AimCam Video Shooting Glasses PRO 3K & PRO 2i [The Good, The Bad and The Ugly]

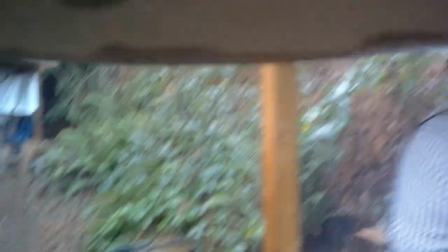As you can imagine,
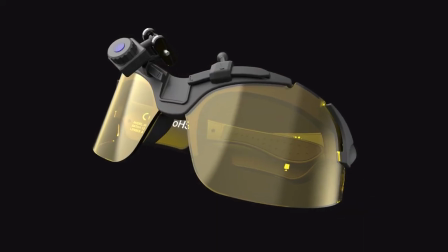I wasn't real happy with that view. don't get me wrong I'm certain that these would work for other shooting disciplines especially those using
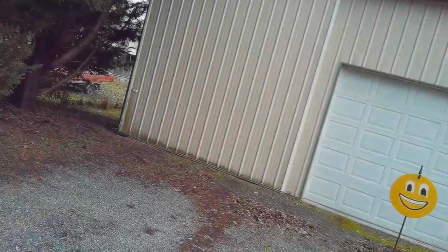a single firearm for example if you were just using a pistol you
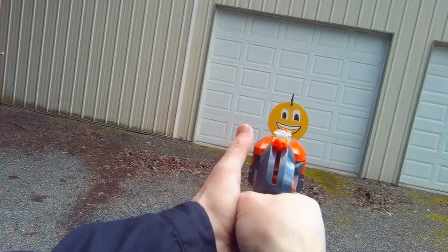could simply line up the camera down your line of sights on the barrel
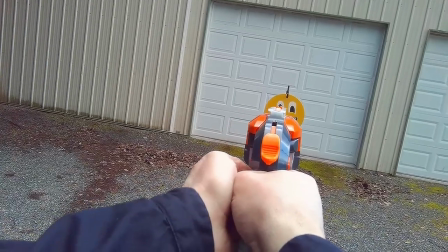and you'd have a great view same if you were using a shotgun and I've seen several good videos of these aim cam glasses being
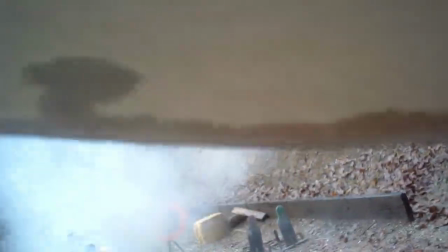used that way but for me and what I do the pro 3k wasn't going to get the job done.
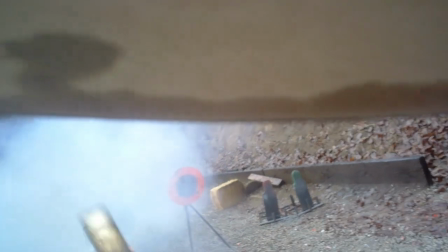The camera just doesn't have a wide enough angle. It isn't getting enough of the firearms and the targets and the general surrounding area in the shot.
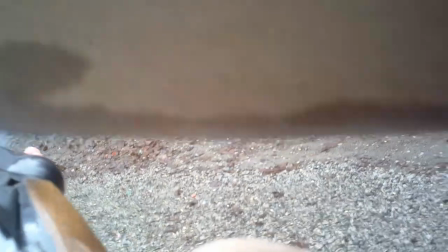Plus, the camera sits up too high on the glasses and was getting far too much of my hat.
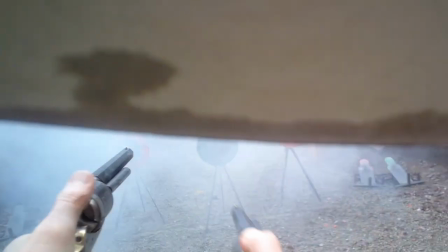Now granted,
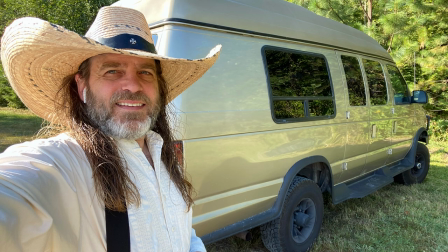sometimes I wear a large brim hat and in a lot of other shooting sports where the shooter isn't wearing a hat or is just in a baseball cap,
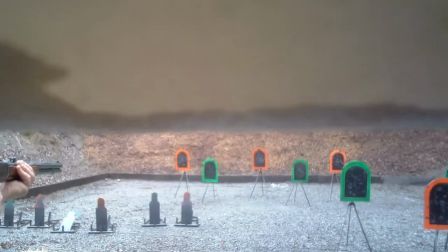that wouldn't be an issue. I also tried filming with these aim cams while operating the timer.
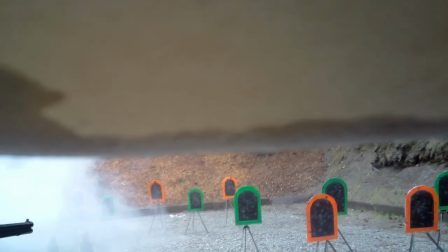To me,
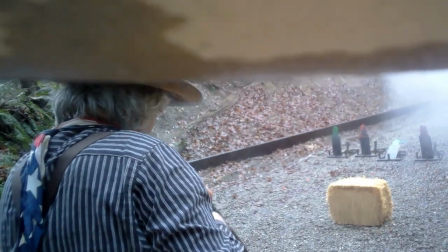being able to use the camera in this way to capture a close-up shot of another shooter makes for a great view for folks watching the channel,
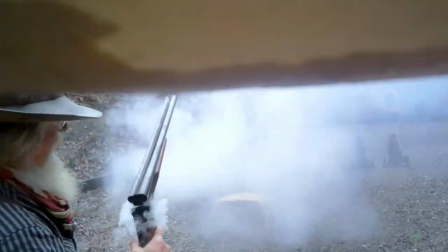since it's like being right there with the shooter. It's a heck of a good way to see transitions and really get a feel for the sport first hand,
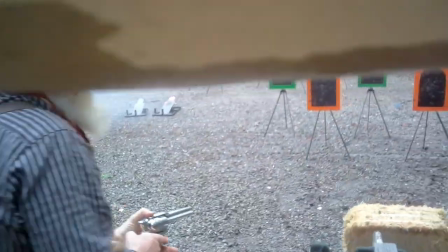and it captures this view without distracting the shooter with a bunch of obvious and sometimes intimidating camera gear.
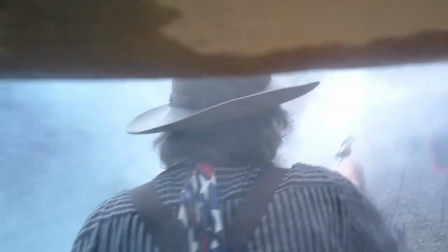Even this view didn't come out as well as some video glasses I've used in the past.
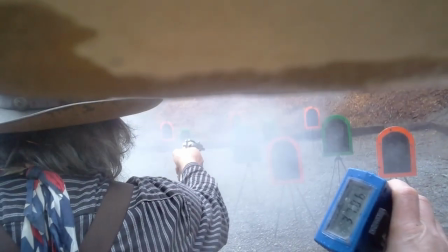But when mixed with other footage, it was usable to some extent. So it was looking to me like the Aimcam 3K just wasn't the right tool for me and for what I do here on Jedi TV.
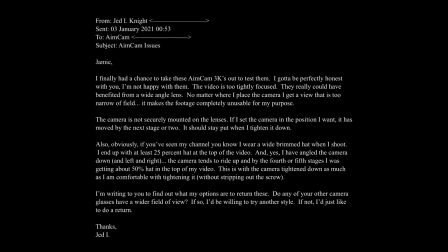It just wasn't checking the boxes. So I wrote another letter to AIMCAM's CEO, Jamie, expressing these thoughts to him, figuring that I'd just return these glasses and list my findings under the bad in my review.
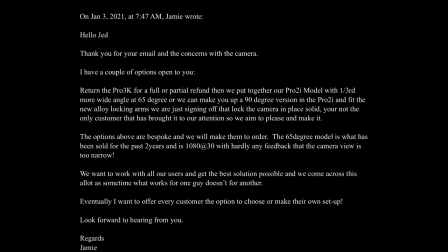But after hearing my comments, concerns, and if you will, complaints, Jamie actually offered to fix me up with a more custom setup.
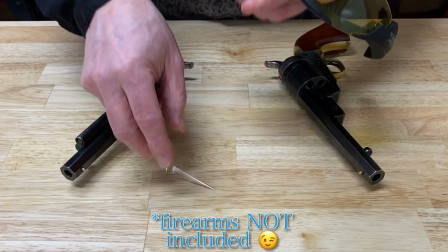And don't worry, If you decide that you want this same setup, AimCam can fix you up with it as well.
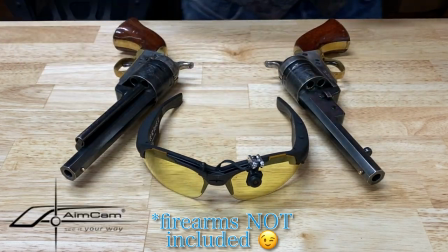Maybe we'll call it AimCam, the Jedi TV edition.
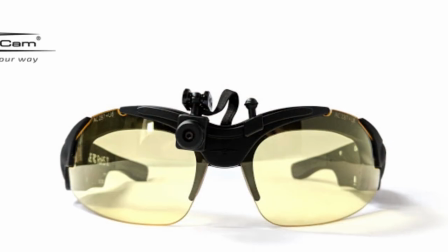All joking aside, AimCam really does work to provide excellent customer service.
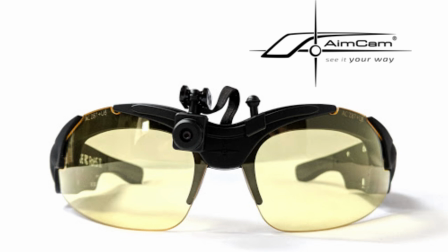And we'll address that later in this review. Right now, I want to talk about the setup we worked out for me.
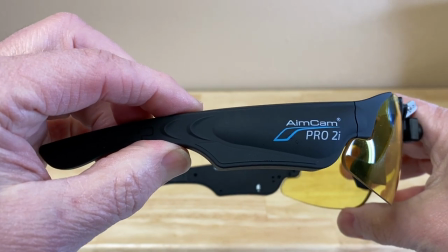I went with the Pro 2i frame, a 90 degree field of vision camera,
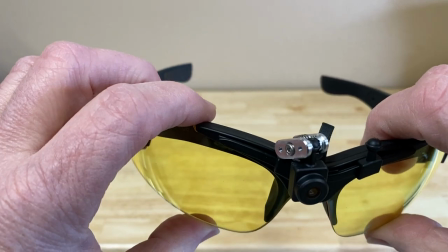and these new metal locking arms to hold the camera to that Pro 2i frame.
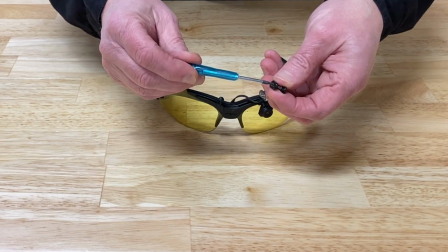One of my other concerns was the plastic mounting arms on the previous model.
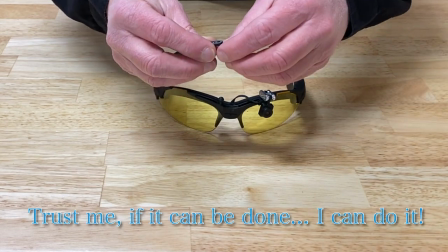Personally, I felt like I could easily strip them out trying to tighten down the camera to the frame of the glasses.
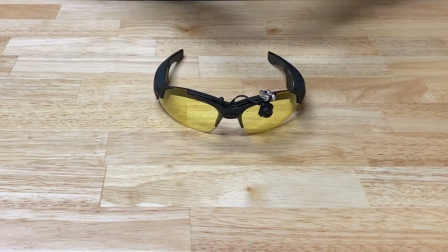I can say that I'm much more impressed with these alloy locking arms, which,
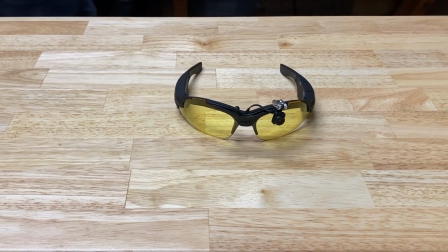as of the time of this recording, are not listed on the website, but they should be soon.
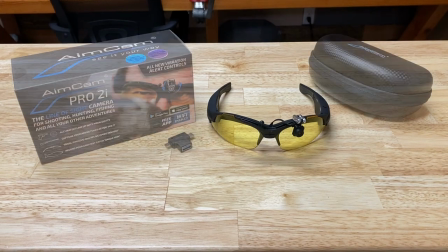Of course, these Pro 2i glasses came with all of the same goodies that the Pro 3k glasses did.
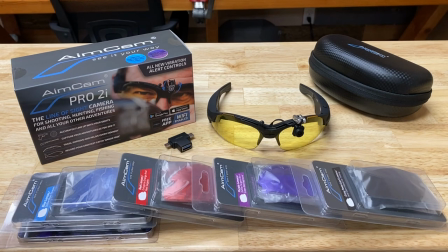Plus, Aimcam hooked me up with a bunch of additional lenses for the glasses. And some hats. So I'll throw these hats in the Jedi van and if you see me at a shoot, just let me know you want a hat and it's all yours. While supplies last, first come, first serve. Now, did the new setup work?
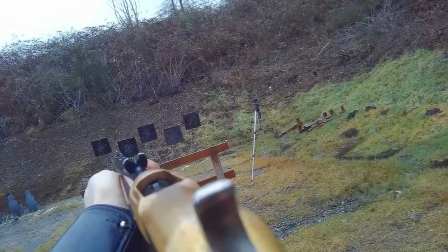Let's take a look.